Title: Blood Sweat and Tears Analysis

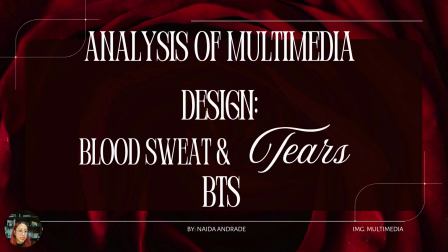[0:00]
Hello everyone, this is Naida and today I will present an aesthetic analysis of Blood, Sweat and Tears by BTS released in 2016 as part of the album Wings. This video stands out because it combines music, visual design and art history into a multimedia experience.
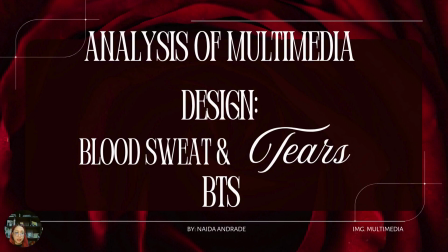[0:18]
In this case, my analysis will focus on composition, color, lighting, set design and historical artistic references.
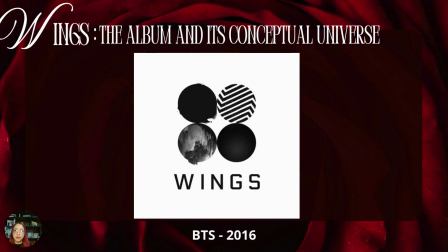[0:26]
Now let's get a look into the album. So this video belongs to the album Wings, whose visual identity is based on duality, innocence and corruption, light and darkness. It was directed by Choi Young-sung,
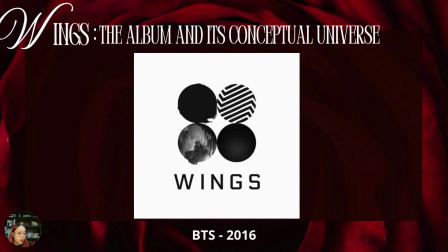[0:40]
and the director designed it as a movie museum where every scene references an artistic tradition. More than entertaining, this is a visual storytelling, and this album is also part of a trilogy that explores the psychology behind the person,
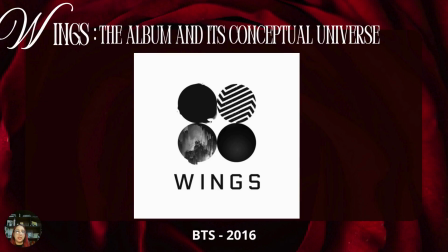[0:57]
behind the persona, behind our personality, behind everything basically that composes a human being. Now let's get a deeper look.
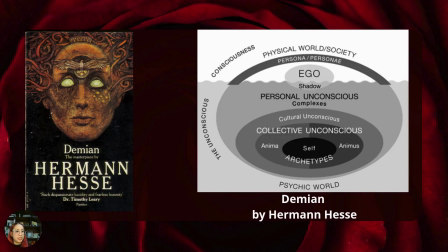[1:09]
So for this concept, uh, the video is inspired by Hermann Hesse's novel Damien, which explores the conflict between innocence and temptation. It also draws from Carl Jung's theory of the persona and the shadow,
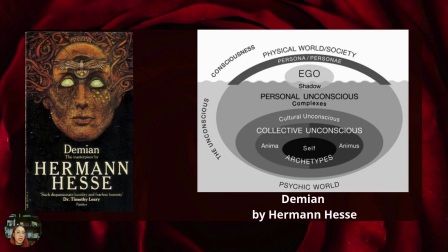[1:26]
where the persona is the version of ourselves that we show to the world, while the shadow contains hidden desires and aesthetics. This video translates this psychological conflict into visual language through design and symbolism. And just in case you were wondering, Blood, Sweat and Tears is right between ego and shadow,
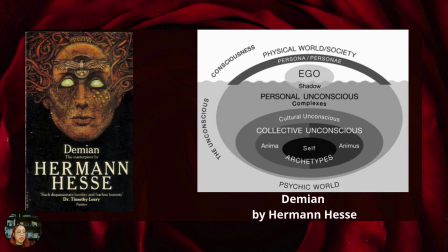[1:44]
that wavy gray line, because it's the breakage of the ego to meet the shadow of the person.
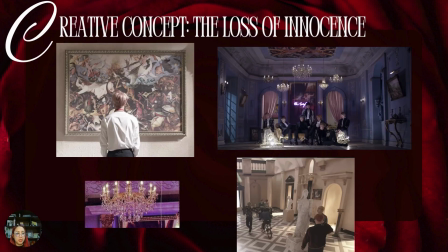[1:51]
The main idea of this video is the loss of innocence. This appears from the beginning inside the Crime Museum inspired by European art history. The first painting that shows is The Fall of the Rebel Angels by Peter Bruegel, which introduces themes of rebellion and temptation.
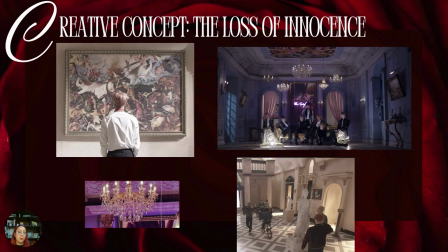[2:10]
Also, the use of scale makes the figure appear small, creating a sense of vulnerability, and the Baroque perception that we have in the video, it's there in order to create a false sense of perfection.
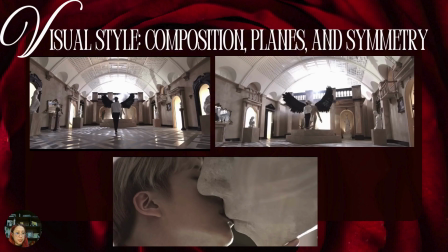[2:25]
The dominant style in this video is symmetrical composition. Long corridors and central framing create deep order inspired by classical architecture. This repetition gives a sense of perfection, while the appearance of black wings break the balance and create tension.
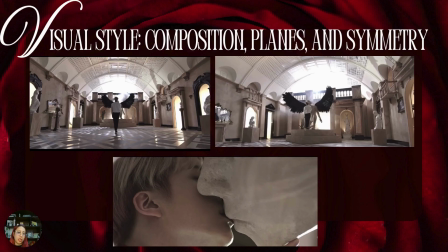[2:42]
Close-up shots later shape the order into an intimacy and emotional intensity.
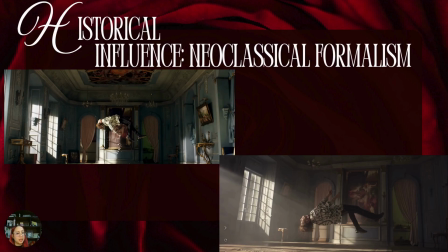[2:48]
The museum in this case reflects a neoclassical design through columns, marble Saturn, and geometrical balance. These elements represent perfection and control. However, this perfect order feels artificial, suggesting that beneath the beauty, there is an instability waiting to emerge.
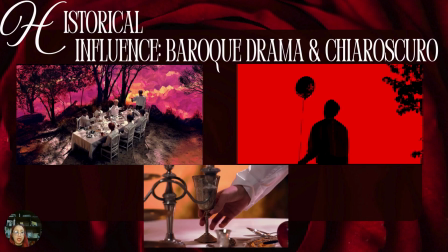[3:06]
In contrast, we have the some scenes that use Baroque style, especially dramatic lighting known as chiaroscuro, bright lights against deep shadows that create emotional intensity.
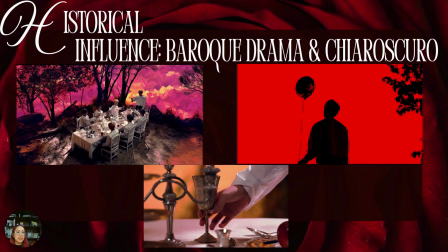[3:21]
Dinner table sense also refers to The Last Supper by Leonardo da Vinci, adding a symbolic meaning about sacrifice and temptation. Color is symbolic throughout the video.
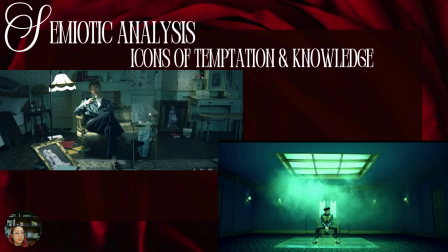[3:34]
Color cream suggests beauty and order. Red represents passion, danger, and even betrayal, and green and blue create mystery and discomfort. These shifts of color temperature guide the viewer emotionally to reinforce psychological themes.
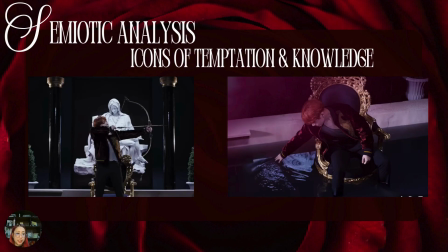[3:51]
Now, we get to talk about the statue keys that symbolize the collapse of the boundary between human and idealized perception. J-Hub ascends deepen the symbolism.
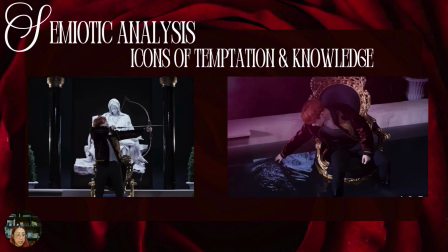[4:03]
This bow and arrow suggest focus on destiny, while his feet in water represents emotional inversion. With no solid ground beneath him, he appears consumed by emotion and without stability.
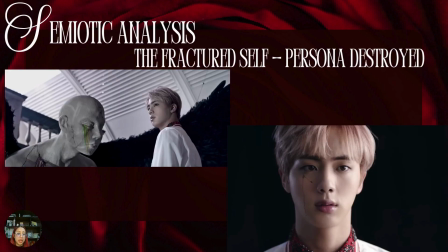[4:17]
The cracked statue beside Jean represents the fractured self. This reflects the Baroque tradition of showing beauty along decay. The contrast between leavened skin and broken stone asks which version is real, the perfect match or the damage through vignette.
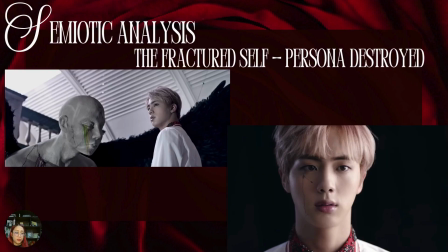[4:36]
So it's basically the breakage of the persona and the showing of the shadow.
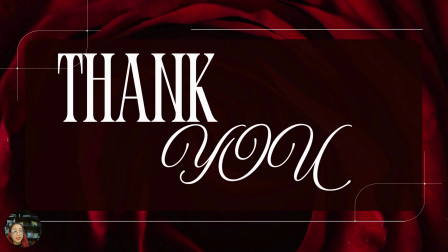[4:42]
So actually, 5 minutes was like a really, really short time to explain like the whole concept of this video because it really has a lot of meaning and a lot of more like art currents. I try to make it as short as possible because of the time.
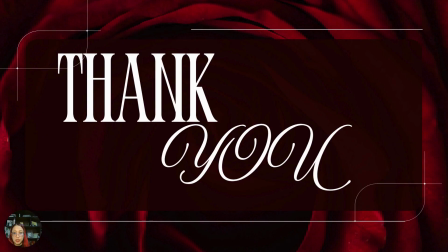[5:01]
I just wanted to say thank you for looking at the video, and I would really like to have more time to talk about this. But that is for today. I really hope you enjoyed the video. Remember that we have Baroque influence, neoclassical influence,
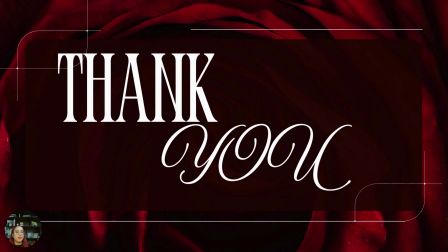[5:20]
along with psychological terms, and to get to know the deep soul and the deep foundation of everyone. These concepts, such as persona and shadow, are things that we have within us and that we need to discover by ourselves.
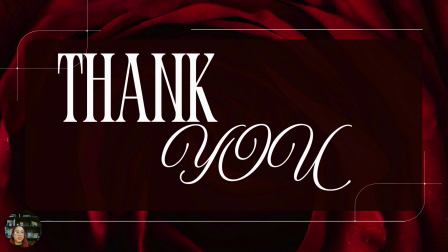[5:37]
More than a song, more than a video, it's an invitation to get to know ourselves even in our darkest moment and accept ourselves even in our darkest shadow.